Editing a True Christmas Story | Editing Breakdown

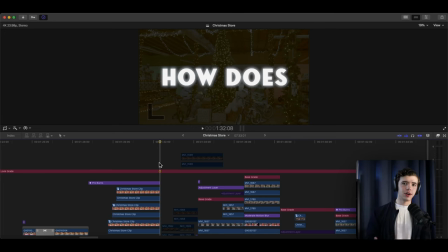And then he asks a question of what a person would ask while watching the video. You know, how does the toy store work? And then he goes into the explanation into how it works.
How does this free toy store work? First, the children get a ticket.
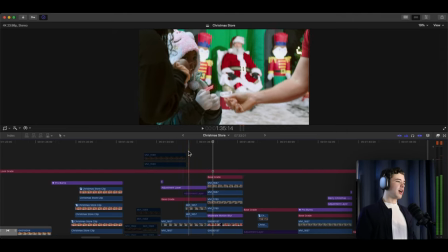Then, now, I added a highlight to the ticket. Just a small little subtle thing.
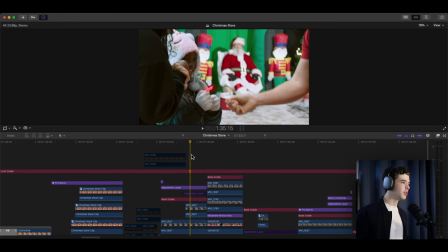Just, you know, for a cool effect and showing you highlighting the ticket itself.
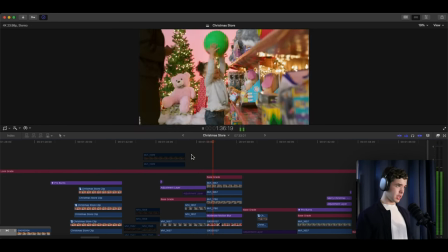Here, red. Then they select their toy. That ticket can be exchanged.
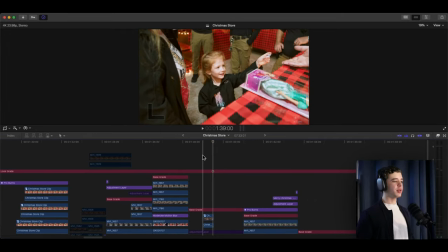And right here, another highlight, but it's green, giving him the ticket for the toy.
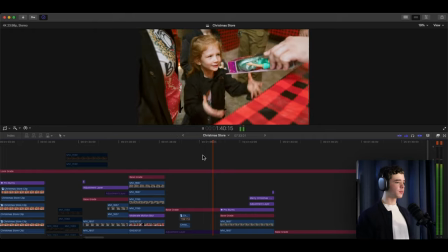Be exchanged for any toy in the store, and then they go see Santa. Merry Christmas. Are you ready? Let's go. With Santa in place, we were almost ready to open up the store for the entire town.
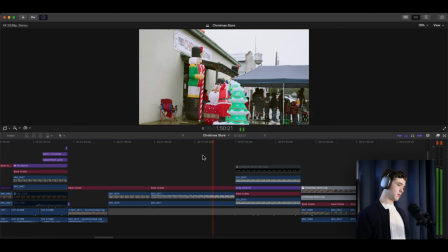But first, we want to do something special for some special families.
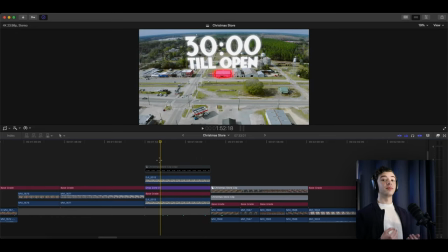Again, reminding you the reason why you're watching the video or what to be excited for, having a countdown there reminds you that, okay, they're going to open the store in 30 minutes.
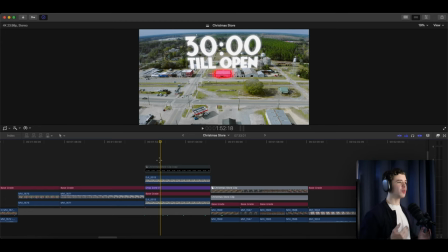And so I want to see that, right? And it's also another good way to transition into other portions of the video, again,
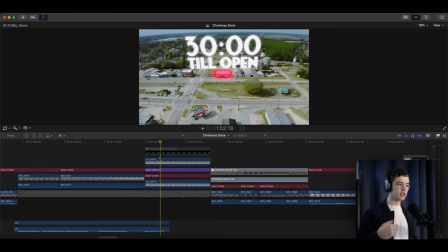with different music, different stuff like that, which music is everything. Make sure you spend time looking for music, because music really does set the tone in just everything with a video in general.
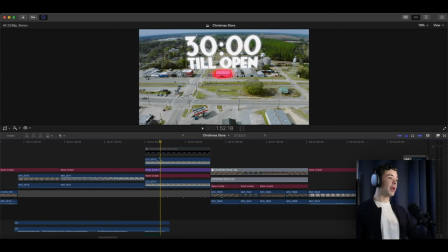It can really make or break a look on how you want it and how you want somebody to feel while watching it. Because that's one of the main purposes of editing, is to portray emotion through what you're putting together.
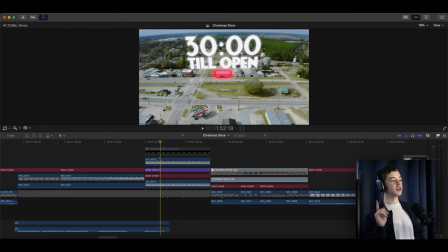And so music is a big part of that. Make sure you're paying attention and spend some time looking for music if you have to.
For some special families.
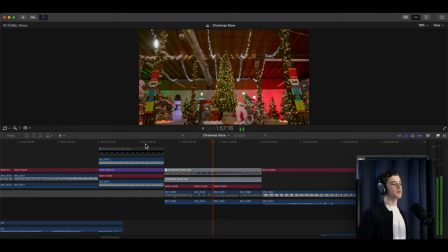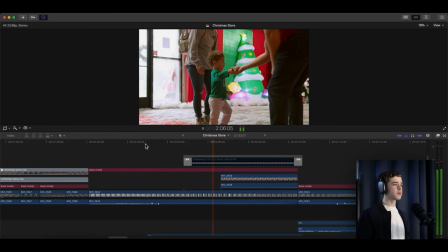Brody is 2 years old. Brody's father was an Alamo police officer who was slain in the line of duty, protecting his community.
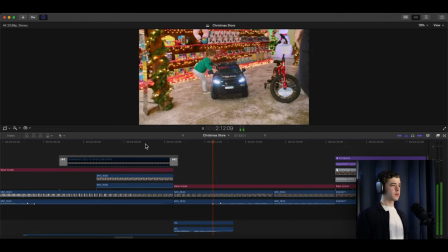We thought Brody would like his own police car. Oh, yeah, man.
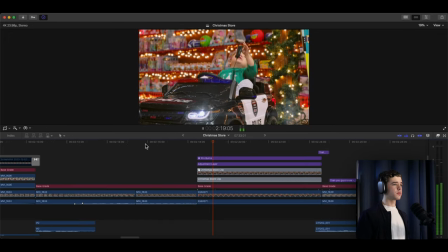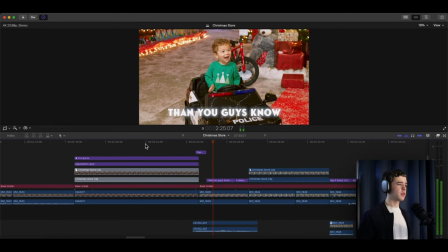I mean, it's more than you guys know. It really does.
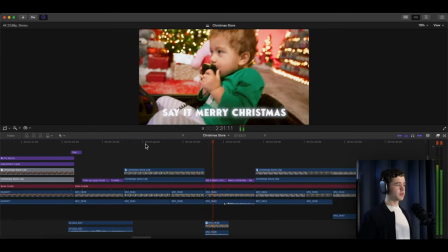Say it. Merry Christmas.
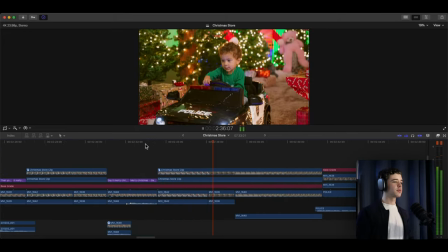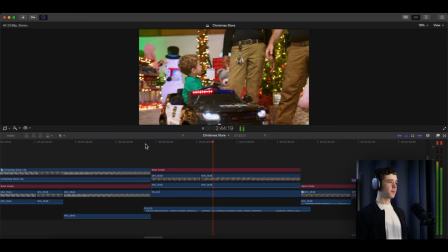The local police department and police chief showed up to christen Brody's new police cruiser and send this boy off right.
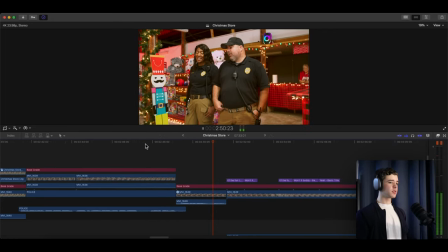He's going to get a police escort home? It'll be fine, though, won't it, buddy?
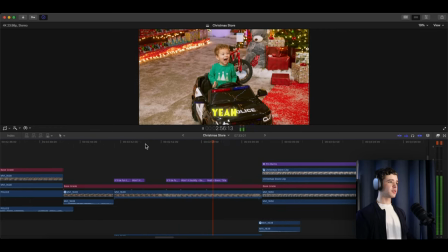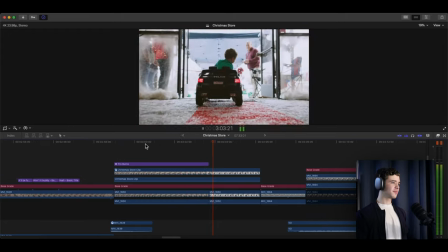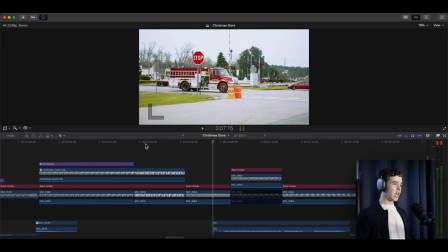Yeah.
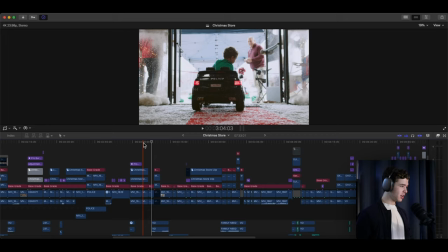Okay, so that first section there, again, the music is a lot more lighthearted, wholesome.
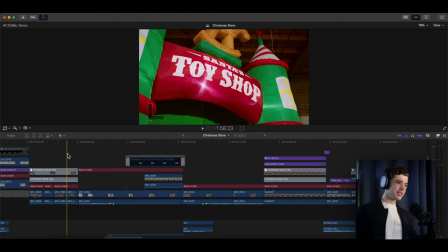But a few things that you might not have noticed. Very few minor details, which my brother actually suggested, and he did a whole video about
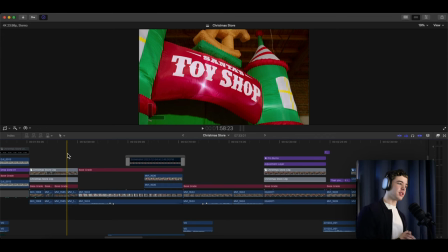recording this because he was the videographer and he recorded this.